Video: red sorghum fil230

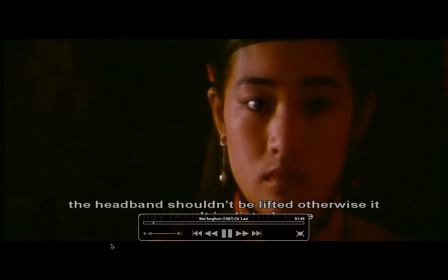[0:06]
In this discussion of Ritz Sockham,
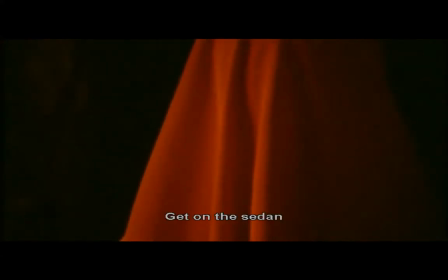[0:09]
I will be talking mainly about cinematic spaces and how Zhang Yimou actually is able
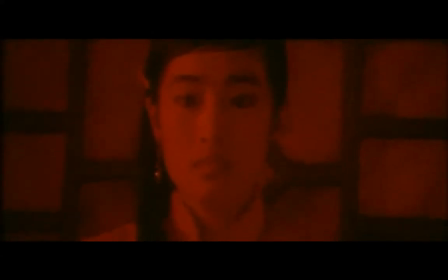[0:16]
to craft cinematic spaces to express the ironic
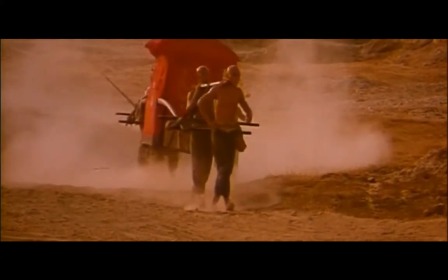[0:20]
situation of Gong Li's deep-felt sadness in this very happy occasion.
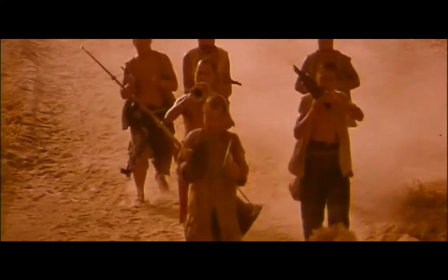[0:27]
So right now you see the group performing against a white shot.
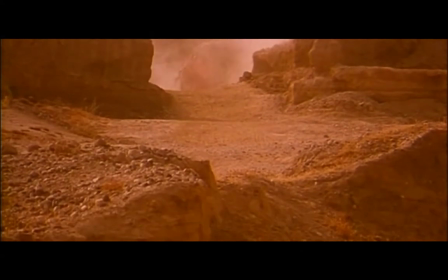[0:34]
I think this white shot is very important in this film because it actually foreshadows what's going to happen later which is that the sedan is actually going to be robbed and hijacked along the highway and then the famous chairman you see here
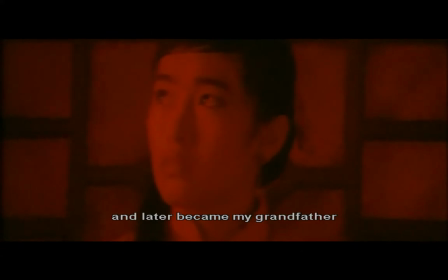[0:53]
which becomes the narrator's grandfather would eventually have a choice with
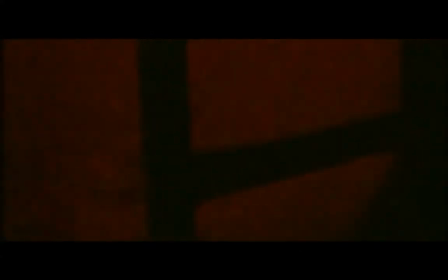[0:59]
Kong Lee's character that you see here okay
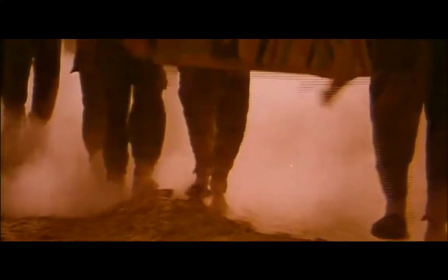[1:07]
I think this scene is divided mainly into two separate spaces interior spaces
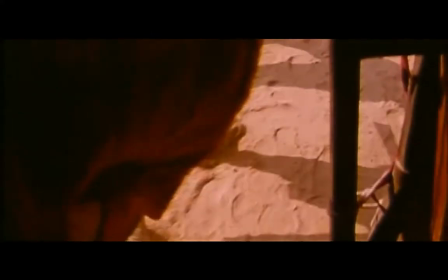[1:12]
and exterior spaces I think the interior spaces are fused extremely claustrophobic,
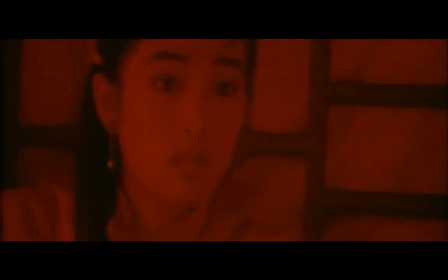[1:18]
the one that Kong Lee occupies here.
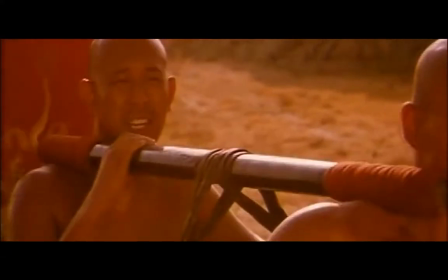[1:20]
It's highlighted by the use of the colour red, very symbolic in this film and then juxtaposed with what's happening outside.
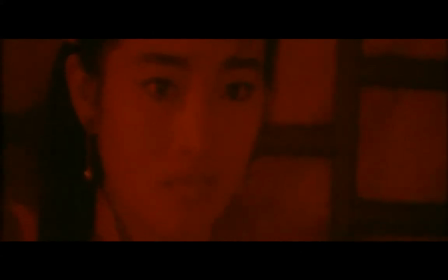[1:29]
I think the interior and exterior spaces actually convey very different moods and meanings in the film.
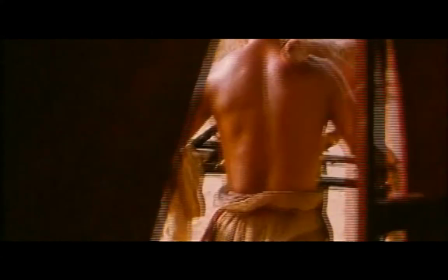[1:37]
First and foremost, the interior spaces, the claustrophobic
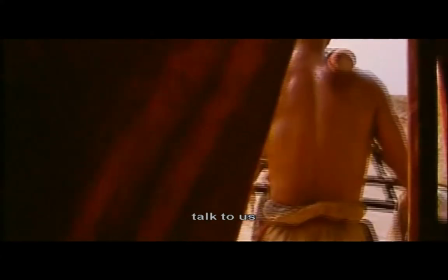[1:42]
sense of space inside the sedan actually seeks to convey a certain
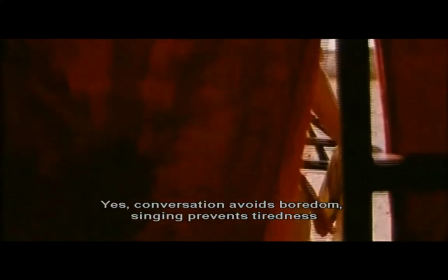[1:47]
kind of entrapment in her predicament,
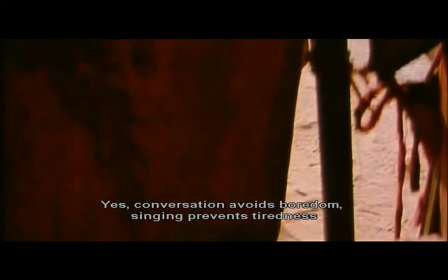[1:52]
Congolese predicament that is,
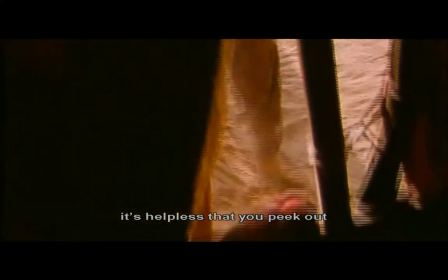[1:53]
and you can see the use of POV shots here to actually show how she's actually you know looking through a slight crevices you know
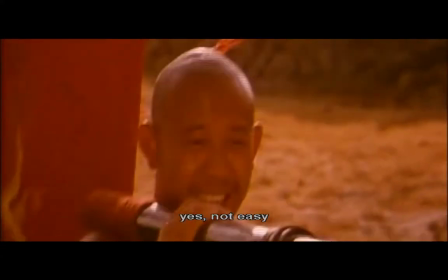[2:01]
the lack of contour and the power over her situation in comparison you know the male figures
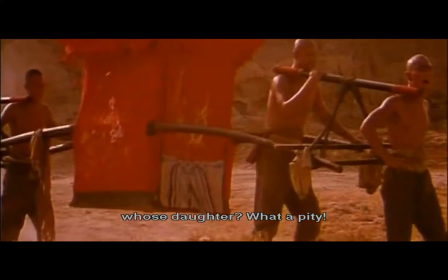[2:06]
authoritative you know and strong muscular outside the that
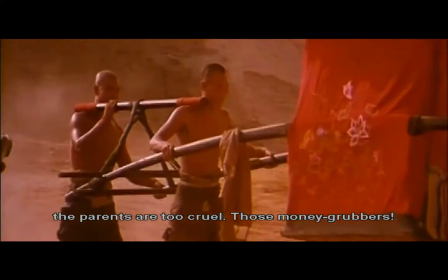[2:11]
I mean they actually possess the exterior spaces look how they are actually so
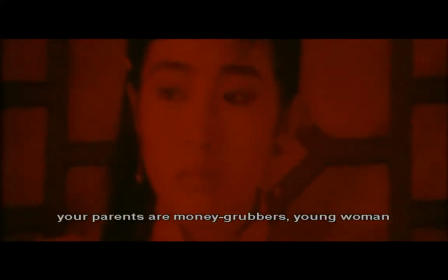[2:17]
much more carefree and happy I think something was trying to say quite a lot
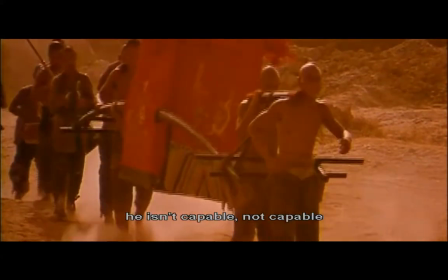[2:22]
about the situation of female characters in society back then
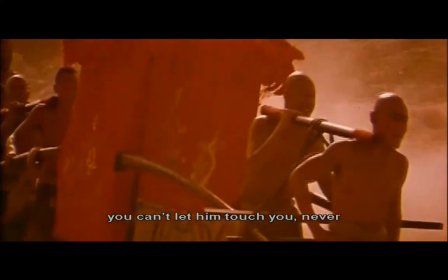[2:27]
being and trapped in there you know in arranged marriages such as the one that you see here
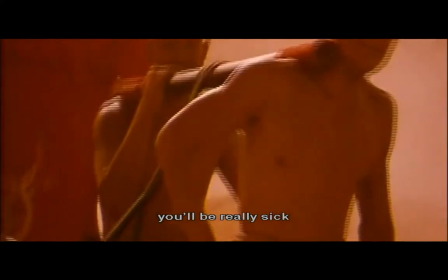[2:32]
you know being powerless to do whatever I mean being powerless to
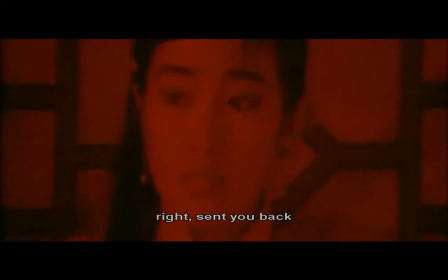[2:38]
command the fate of their love or their marriage life you
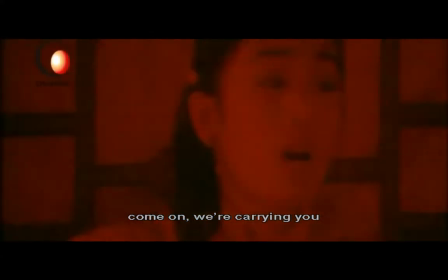[2:48]
can see how the situation is extremely ironic here how the sedan men are all trying to make marry and
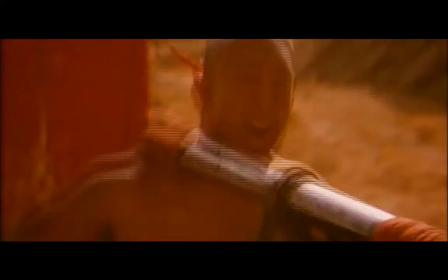[2:56]
ask only to actually sing along sing a song for them but unknowingly Kong Lee is actually an unwilling bride.
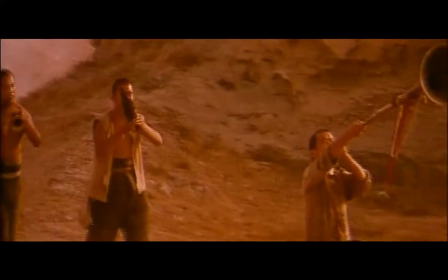[3:05]
We don't know the exact reason for why she's so upset,
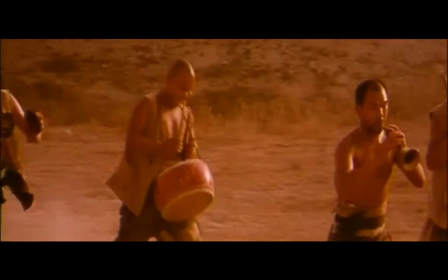[3:10]
but I think at this moment it's fair to assume that she's being forced into this marriage and then the music starts playing and the troupe starts,
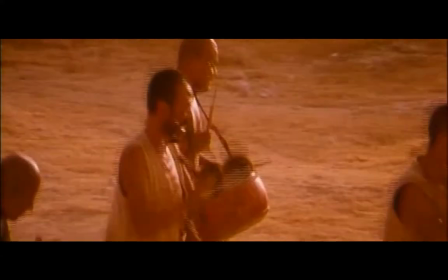[3:18]
you know, the little fanfare of music.
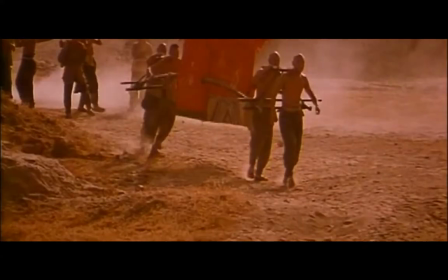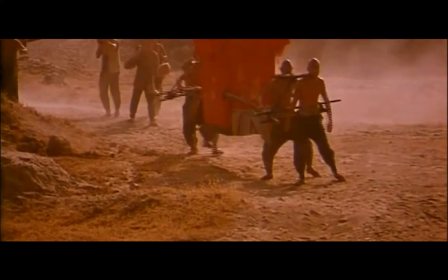[3:27]
I think the use of the wide shot here or the long shot,
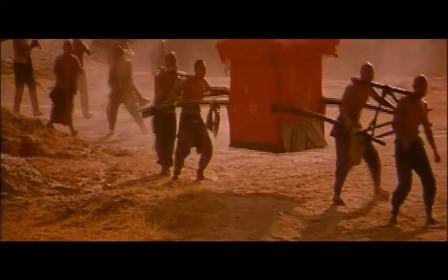[3:31]
especially with the early one that you see, it gives a sense of precariousness to the sedan loop.
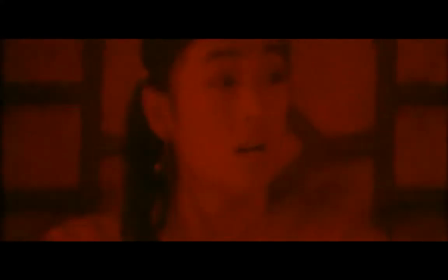[3:37]
Notice how the sedan men shake the sedan in
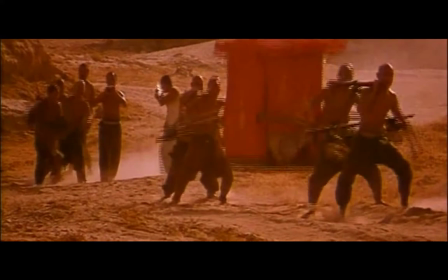[3:43]
a tradition that they believe it's something that has to be preserved.
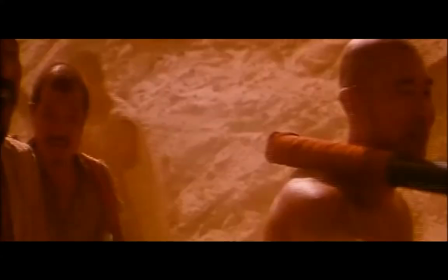[3:50]
The sedan has to be shaked all the way to the groom's house. I think it gives a certain precariousness and vulnerability to the Sudan and especially to Kongli's situation.
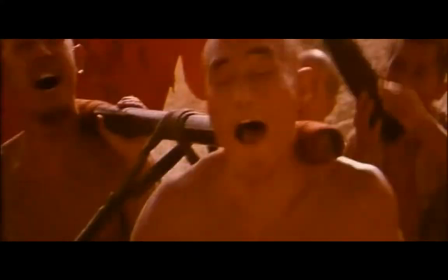[4:00]
And like I mentioned earlier, these people will actually encounter a bunch of robbers.
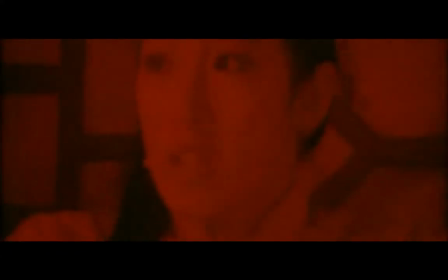[4:08]
Actually not a robber, it's actually just one robber, a fake gunslinger.
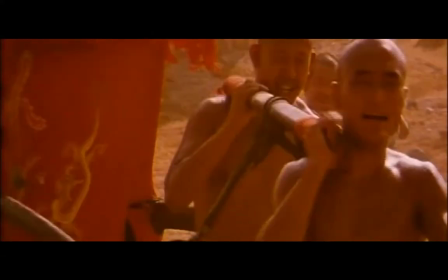[4:15]
And I think what happens after that is important because this foreshadows that particular incident which will change the fate of Kongli because she will actually
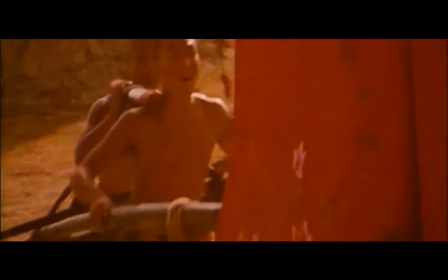[4:23]
be taken away by the lead sedan man and then they will actually have an affair later on.
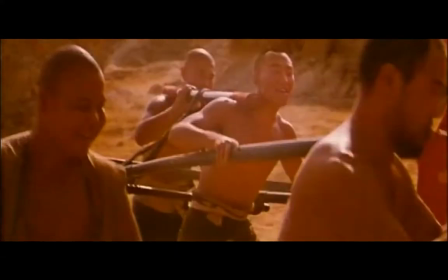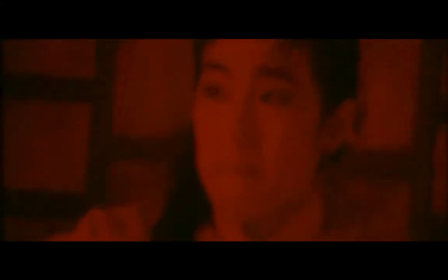[4:37]
I think much of the claustrophobia that Kong Lee feels has also got to do with
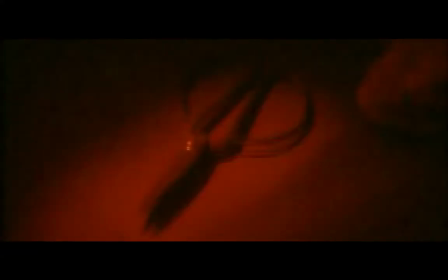[4:46]
the use of the anamorphic lens which I think is quite a favourite of Chinese directors back then and even now I think.
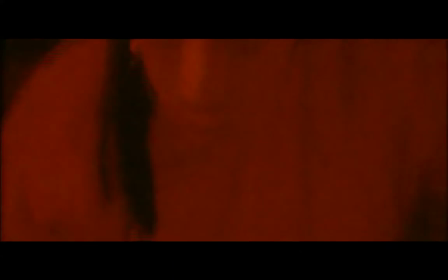[4:54]
And look at the moment of tension sets in when Gong Li holds the scissors.
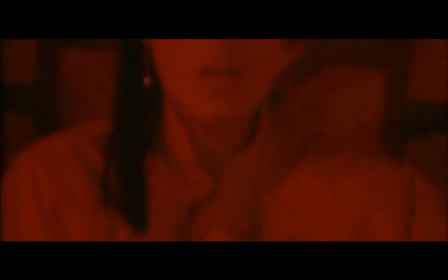[5:00]
I'm not sure why but that particular MCU shot of the scissors just made my heart sing.
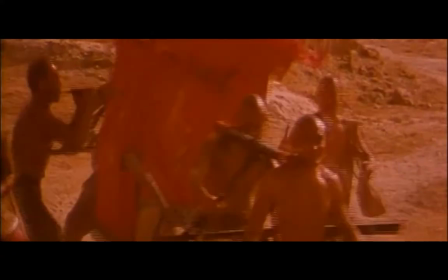[5:09]
Watch how she holds it very close to her heart as she contemplates suicide. The overwhelming happiness is just too much for her to bear.
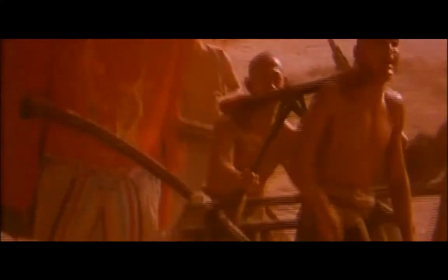[5:19]
And again, the use of interior and exterior spaces.
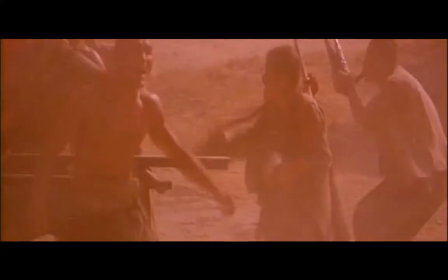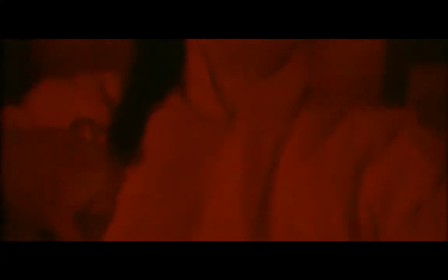[5:27]
the more tension it's ironic I think very ironic how to be very
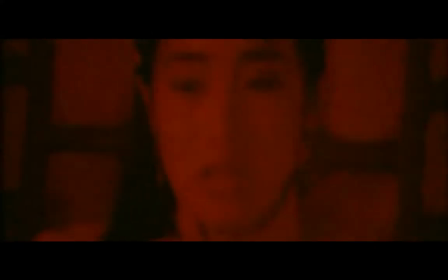[5:33]
purposeful placement of shots you know exterior shots against interior shots actually build up that certain tension and I think the tension is even further amplified by
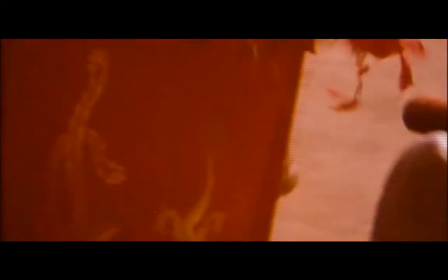[5:44]
the the sense of joyous occasion and all this happy joy making you know which
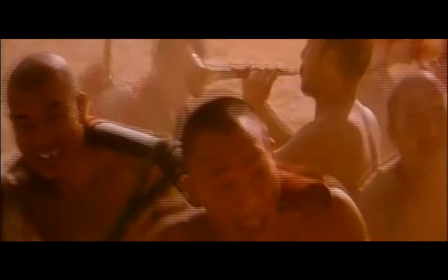[5:49]
is very very very ironic to Kongli's situation right now look how they're so happy
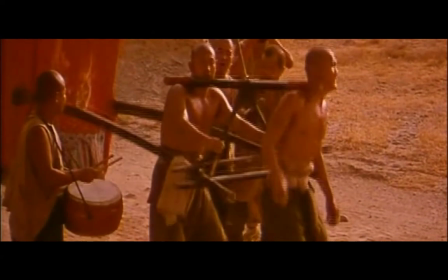[5:57]
and then they start hearing Conglis crying then they realize what's going on
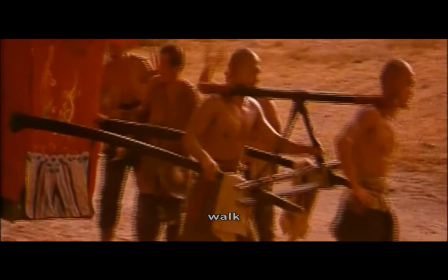[6:05]
the journey goes on okay I guess that's all that I want to bring up for this sequence of Red Socket I think one of my favorite
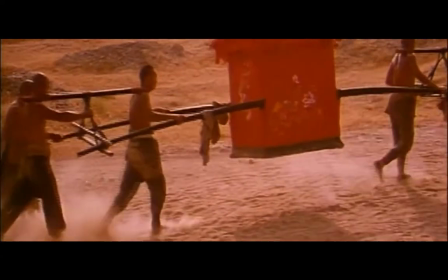[6:14]
most memorable sequences of all time thank you